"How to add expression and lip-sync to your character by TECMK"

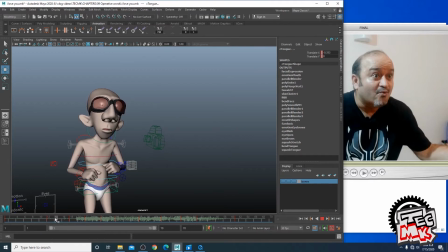So if the body is moving, the lip being a part of the body cannot remain 100% static, right? Let's also check out our reference. So basically in the reference the mouth is fully static,
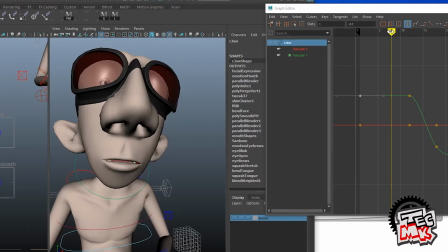but we will not keep it here. in the beginning we'll just close it up a little bit, so that or we can open it up a little bit in whichever way you want. So
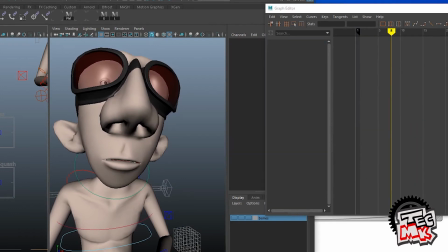not much. Any other animation happened at this time?
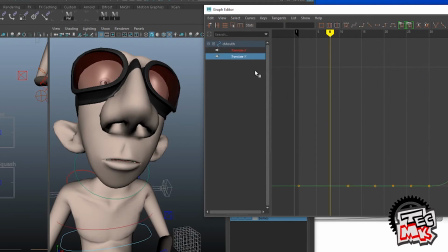No, I don't think. Let's click on this one and check. No, apart from this translation Y of the jaw, we don't see much of a change here. However, we also have the option of
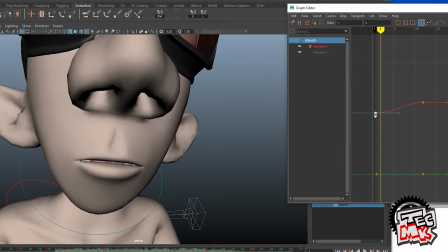like, let's see, a minor change, very minor change though,
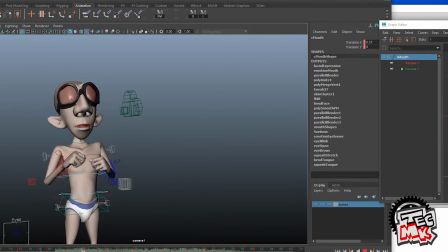very negligible though, but yes, it helps us to see that nothing is static. And there's another thing which is catching my eye every time I'm playing it, is the last part.
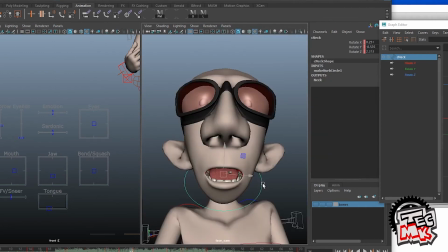Face cam, the last part. Just check here.
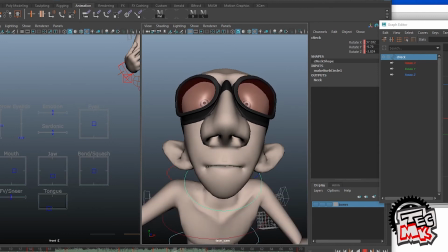This woo thing is coming all of a sudden and very fast. And of course, after coming here, it is getting static. Since from 51 to till the end 70, we did not do anything.
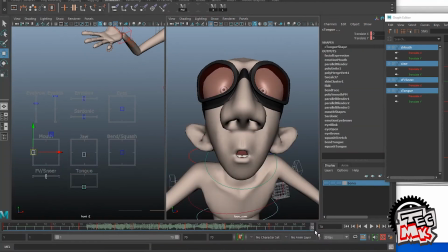Let's see what can be done to make it more soothing. Let's continue this expression like lip sync thing till the last frame. You. Here we can see that from 60 to 51 to 61, it is having some animation.
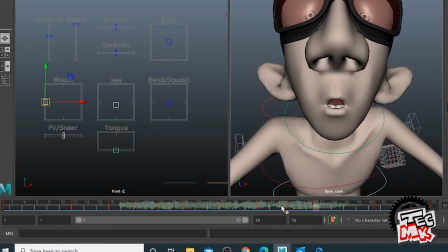I think this one we can extend a little bit, because this from this shape to this shape, it is coming very fast, 47 to 51, almost in this 3 frames. So we can shift it a little bit more.
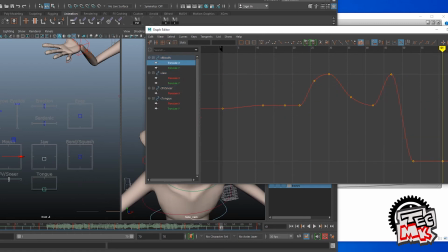And hence, since the action is till the end, so whatever keys are there, we'll also try to manipulate it.
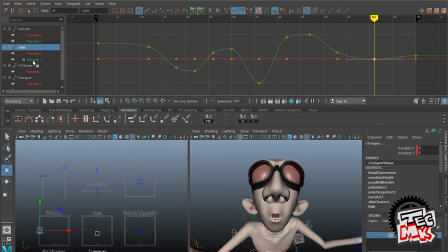If we can just take it, I'm doing some arbitrary changes like the jaw. The jaw, if you see here, I'm just taking a little bit more down.
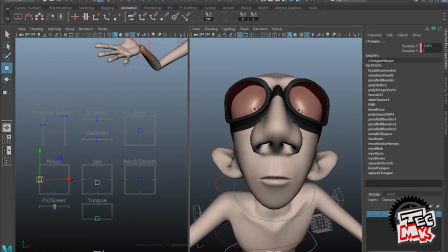And let's see what happens. So you see, there's a little bit of up and down in the jaw which is there. From the close-up camera, it is definitely more, but as we go to the actual camera, which is almost a mid-shot,
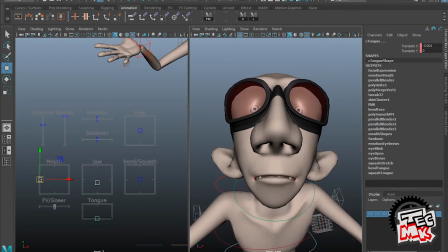so there we will not see this thing. However, we will feel that the lip sync is not static. So that's our main purpose, our main target, that nowhere of the body should be static.
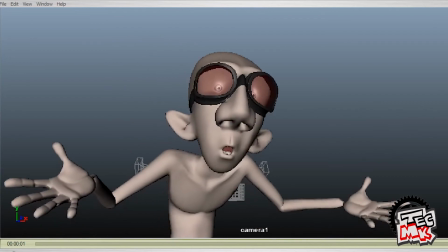I love you. I love you.
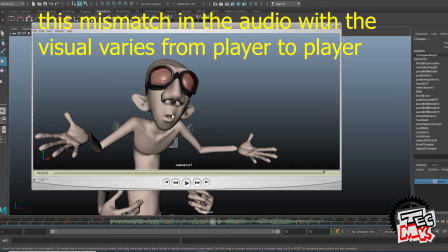I feel that the shapes are happening a little late than the audio.
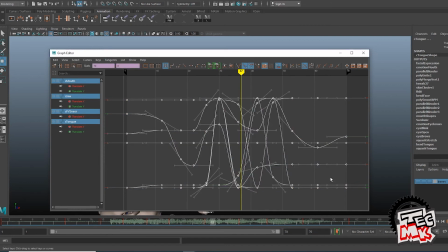Take the whole thing, take whatever lip sync you have been done, just hold it and shift it a couple of frames early.
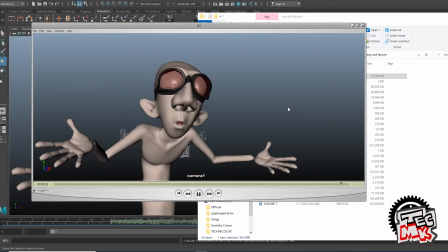I love you.
Now here, one thing which I feel,
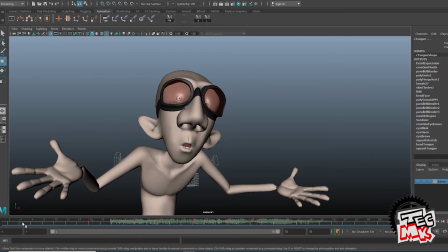that here in this word I, the R has been opened a little bit less.
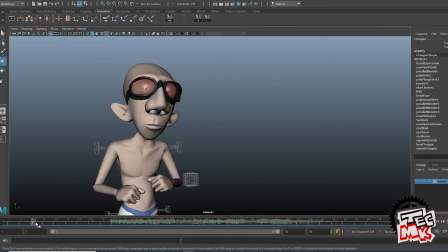I mean, it is not less, we have actually exactly followed the reference, but since to make it more prominent, to make it exaggerate a little bit, we do have the liberty to fiddle around a little bit.
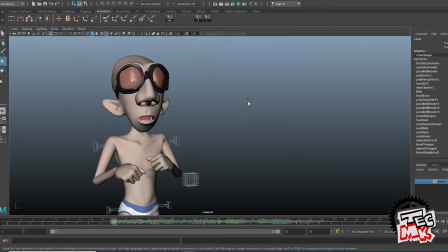I feel to make the jaw a little bit more down.
I love you.
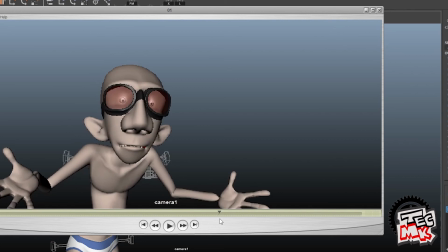Here again, I think the word love and the word you, it is not merging properly.
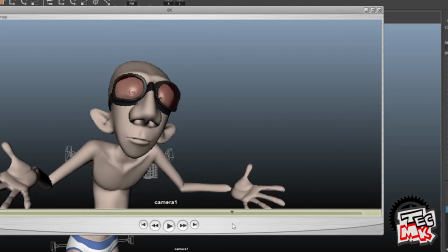The main reason being, we are doing one after the other.
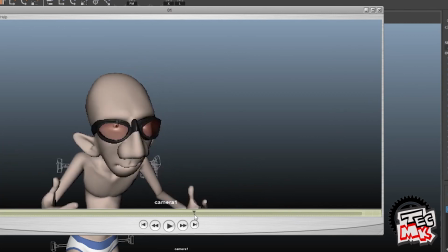In the va and the you, I feel the u,
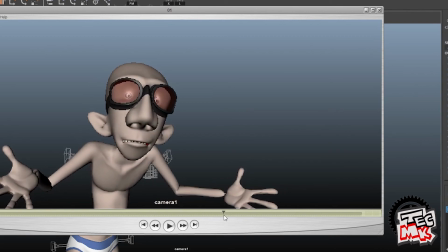the e of the u should start a bit earlier.
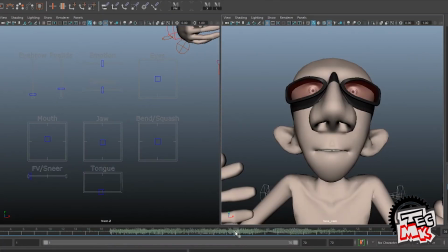This v is there and then comes the u.
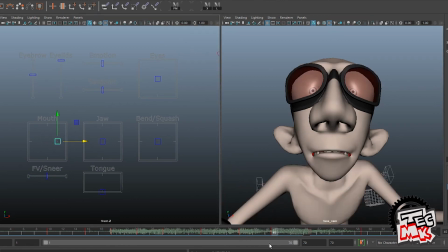This E thing, only the E can start a bit earlier. Or this U thing, that U thing can start a bit earlier.
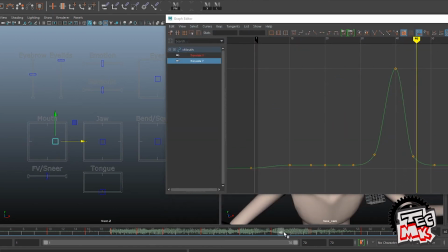Take the graph editor, the translate Y is almost the same. Only the translate X can start a bit earlier, couple of frames earlier.
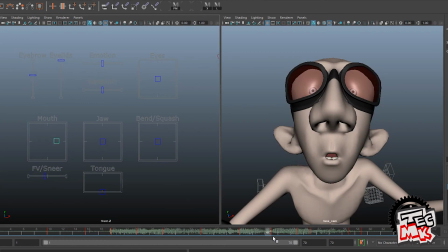That will help us to overlap the thing.
I love you.
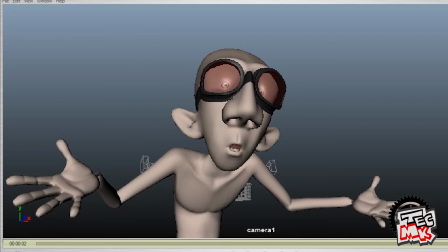But the R, I still feel it is not giving that punch.
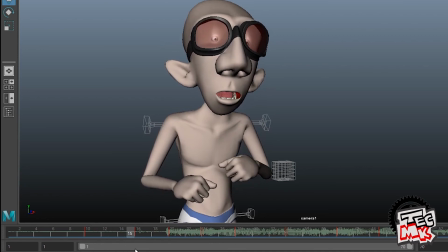Yeah, see, the main reason is not the amount of opening of the jaw, but the place where it is opening. See, the jaw starts opening from much earlier as we did. So maybe that is one of the reason why the punch is not being seen or being felt properly. So
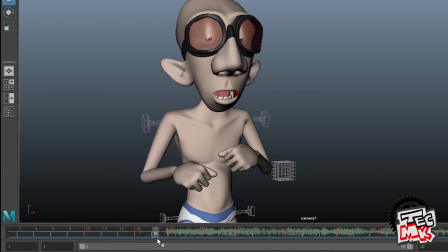you see from here continuously the jaw is opening, and here also the jaw has opened up.
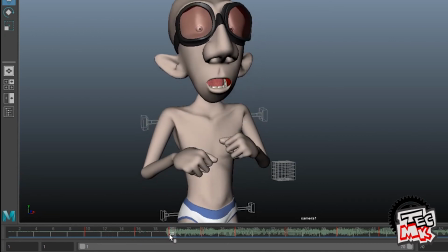So our trick is not to open it furthermore, because then it will be like too much.
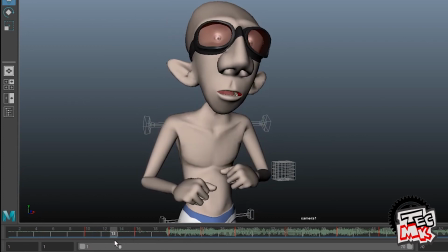So what we will do is from 10 to 15, from 10 to 16, whatever the jaw is opening,
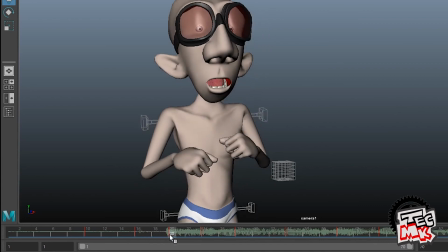we will reduce the opening of the jaw so that from 16 to 20, the opening is much more prominent.
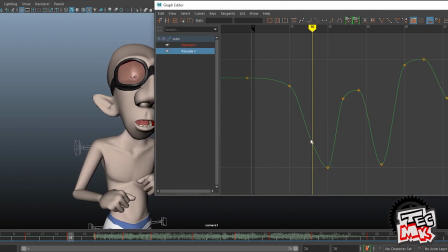So translation Y. Let it have a smooth arc.
I love you.
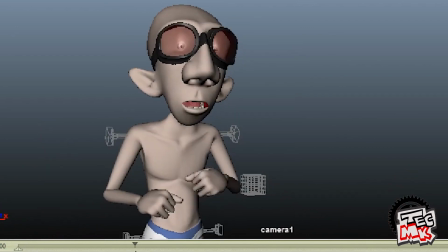So if we go frame by frame a little slower. So here the mouth is opening.
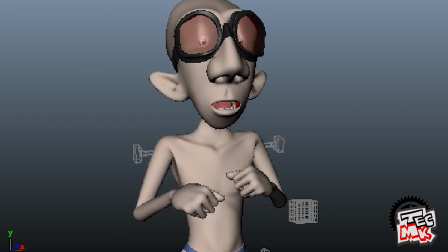Then ah. The ah is here. This is the ah part.
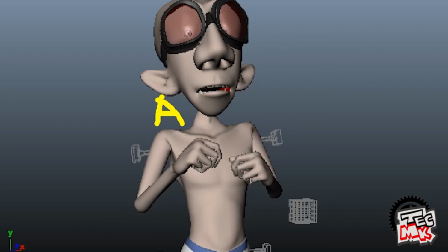E happened over here in this place. And la. This place itself is a combination of L and ah. So from R to E, I, then from E to LA, I la, va,
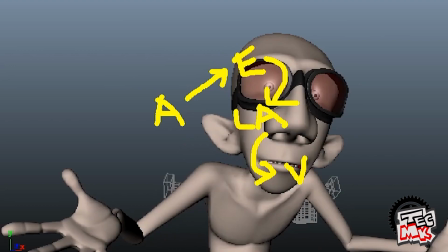love, and then, so E is very nominal here, and E, oo.
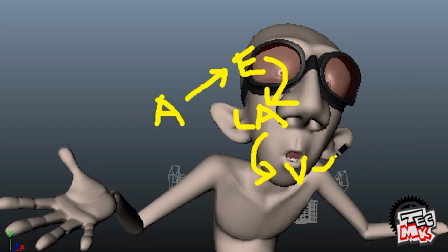So this is the oo shape. Now here in this model, this is the maximum oo that can be done. If we go frame by frame here, I love ooh, I love you is, of course, we have done it very minimum.
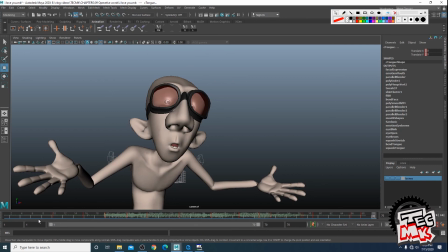So this is perhaps in a very short way, in a simple way of doing the lip sync. But to start with, you can take up this 3 words, 4 words sentences,
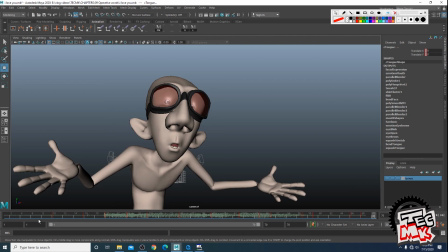and you can get a grip on what exactly things are, how things work out, what are the things that should be prioritized, what are the things that can be overlooked, and how to do the blocking and the final touch. And there are many other things like the jaw roll is there, the other things are there,
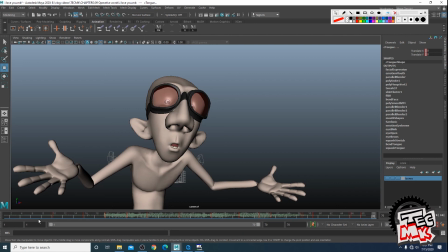but that we will be covering up in the later stages when we will go for the detailing of the lip sync. So that's it. So guys, this is how we do things in production, step by step, from the animation, body animation to the lip sync and expressions and so on. So if you feel that the video was good enough and you are being benefited, then don't forget to give a like and subscribe to my channel TECMK. At the same time, you can also share the link with this video with those people who are in need of it. So guys, stay tuned for these type of more interesting videos, and see you sometime next very soon in TECMK. Bye.